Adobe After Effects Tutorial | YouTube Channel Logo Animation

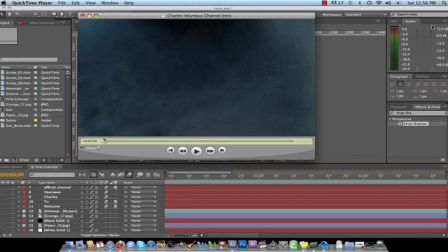Charles Heureaux here. I'm going to do my first video tutorial for my good friend Braden. He wants to know how I created my intro. This is the intro which you've just seen.
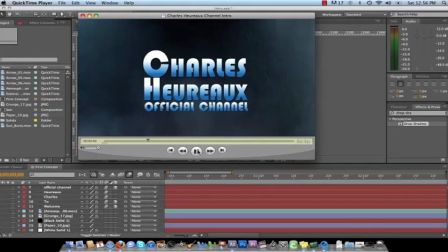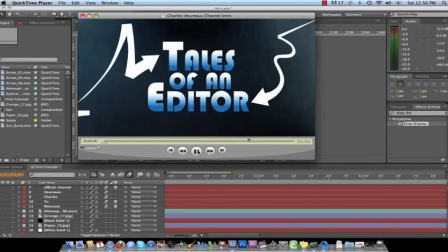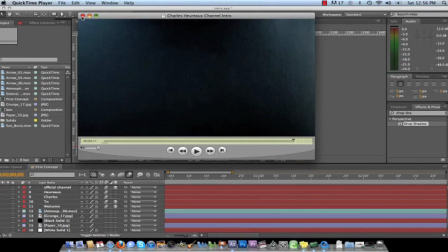So that was actually pretty simple. I had a good idea of what I wanted to do. I wanted something clean but edgy, something blue, because you know, obviously Blue Monkey Entertainment is a big part of who I am, and so I wanted to create something really fun.
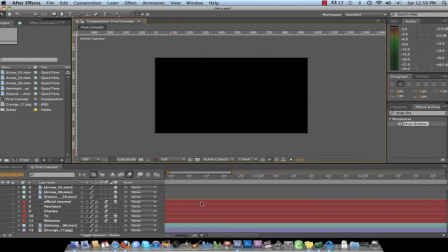So let's start it off. First things first, we want to go over the different things that I have inside this video, the different items.
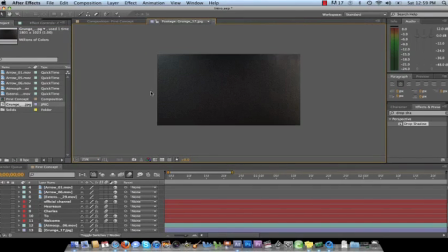First thing is the grunge texture. This I got off of Video Copilot from Riot Gear.
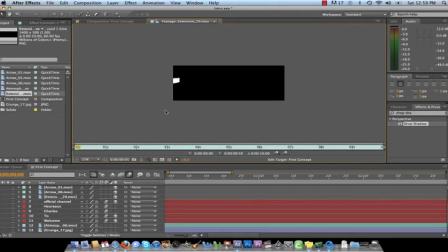Along with the extension video that you saw towards the end, this little line that just kind of creeps right through, that got from Riot Gear, as well as the arrows. Now, there was three different arrows that I was looking at, but I ended up only choosing two of the arrows.
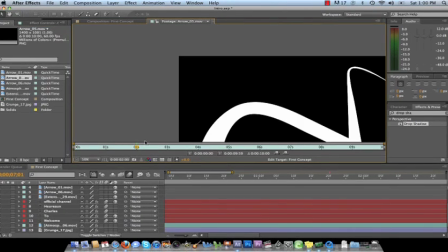Here's one arrow, which you do see in the video. Here's another arrow, and here is the third arrow.
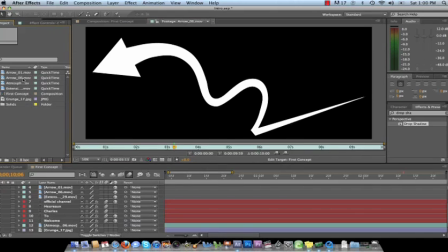This is the one that I chose. So the second one, I'll go ahead and delete that out of this project file, so there's no confusion as to where that's going to go.
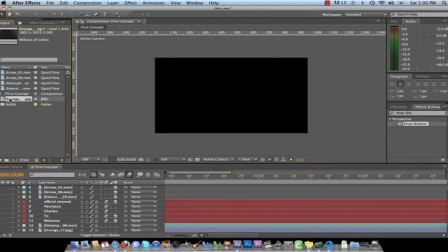All right, so the first things first, we're going to drag this texture into the composition, which I already have. Now, when you did see the texture, it was gray and brown. What I did was I used a filter from Video Copilot called Filmagic Pro.
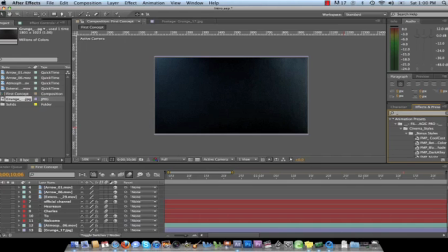In this little area right over here, I want to type underscore and then scroll down to Enhance with Cool, and once I place it over top of here in my effects palette, it automatically drops certain effects that will automatically make it that blue filter.
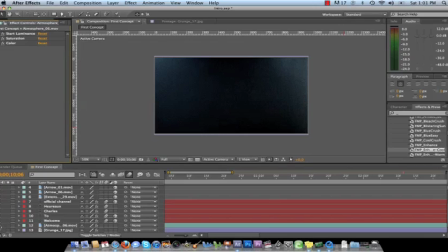So once we get that in, the next thing is to create the atmosphere, the freezing type smoky texture that was inside of it, and that is just a simple atmosphere from Video Copilot as well. I got this from Action Essentials too.
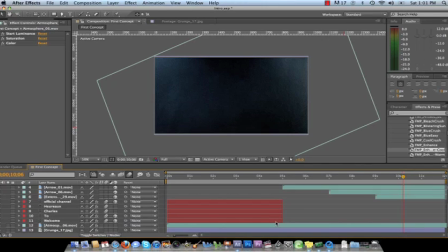All I did with this was pretty much just drop it inside the composition and just let it run its course, and I rotated it 22 degrees negative, so that instead of the smoke being at like this kind of angle in order to be in
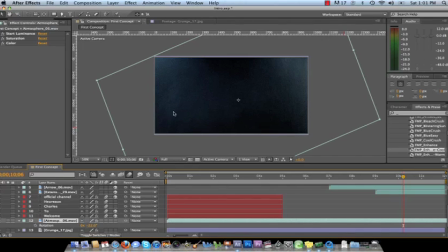the bottom corner of the video, I made it kind of level with the bottom so that it smoked around the whole video. That's just one little technique that I learned with rotating certain presets that you already get.
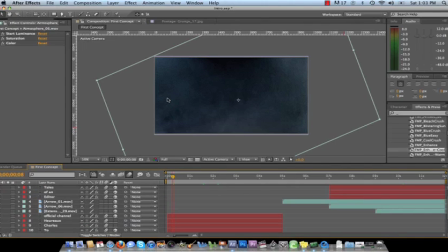So once we get that in, the next step is to figure out what we want to place inside the video text wise. So let me go ahead and turn on these layers, turn on Welcome 2, and this was the first thing you saw.
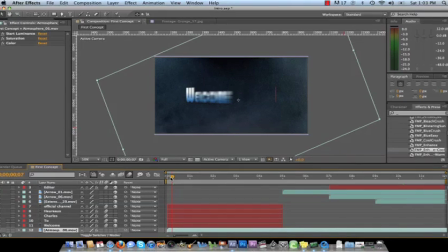Nice little graphic, it just slides in. You see it kind of, it's a 3D object, so it kind of like comes in like a door. And then the second one is smaller, so you can't really notice for 2, but that one slides in like a door as well. So what I did was, first thing is you want to turn motion blur on your comp.
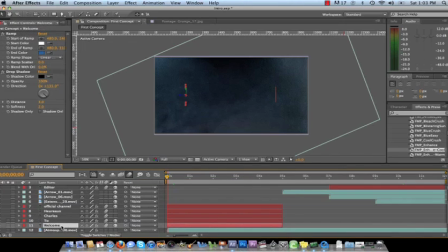You want to turn that on, and then you want to create the text by using the text tool up here. You just type in welcome, figure out your font, and I'm going to press the letter U on my keyboard while I'm selecting on welcome so it can bring down all the keyframes that I'm working with.
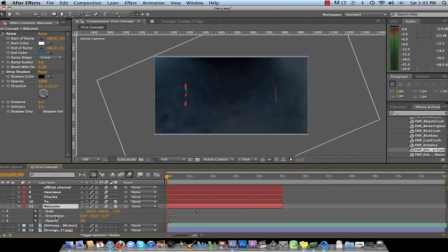Okay. So the first thing we wanted to work with was orientation. Right now we want to make it invisible, as if it's not there. You see this red line just so you as the editor know it's there, but when the video is playing in real time, they don't see that.
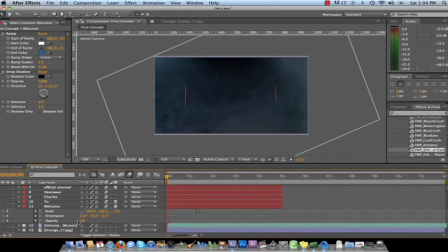So what I do is I turn the opacity down to 0, and I go to, what keyframe is this right here?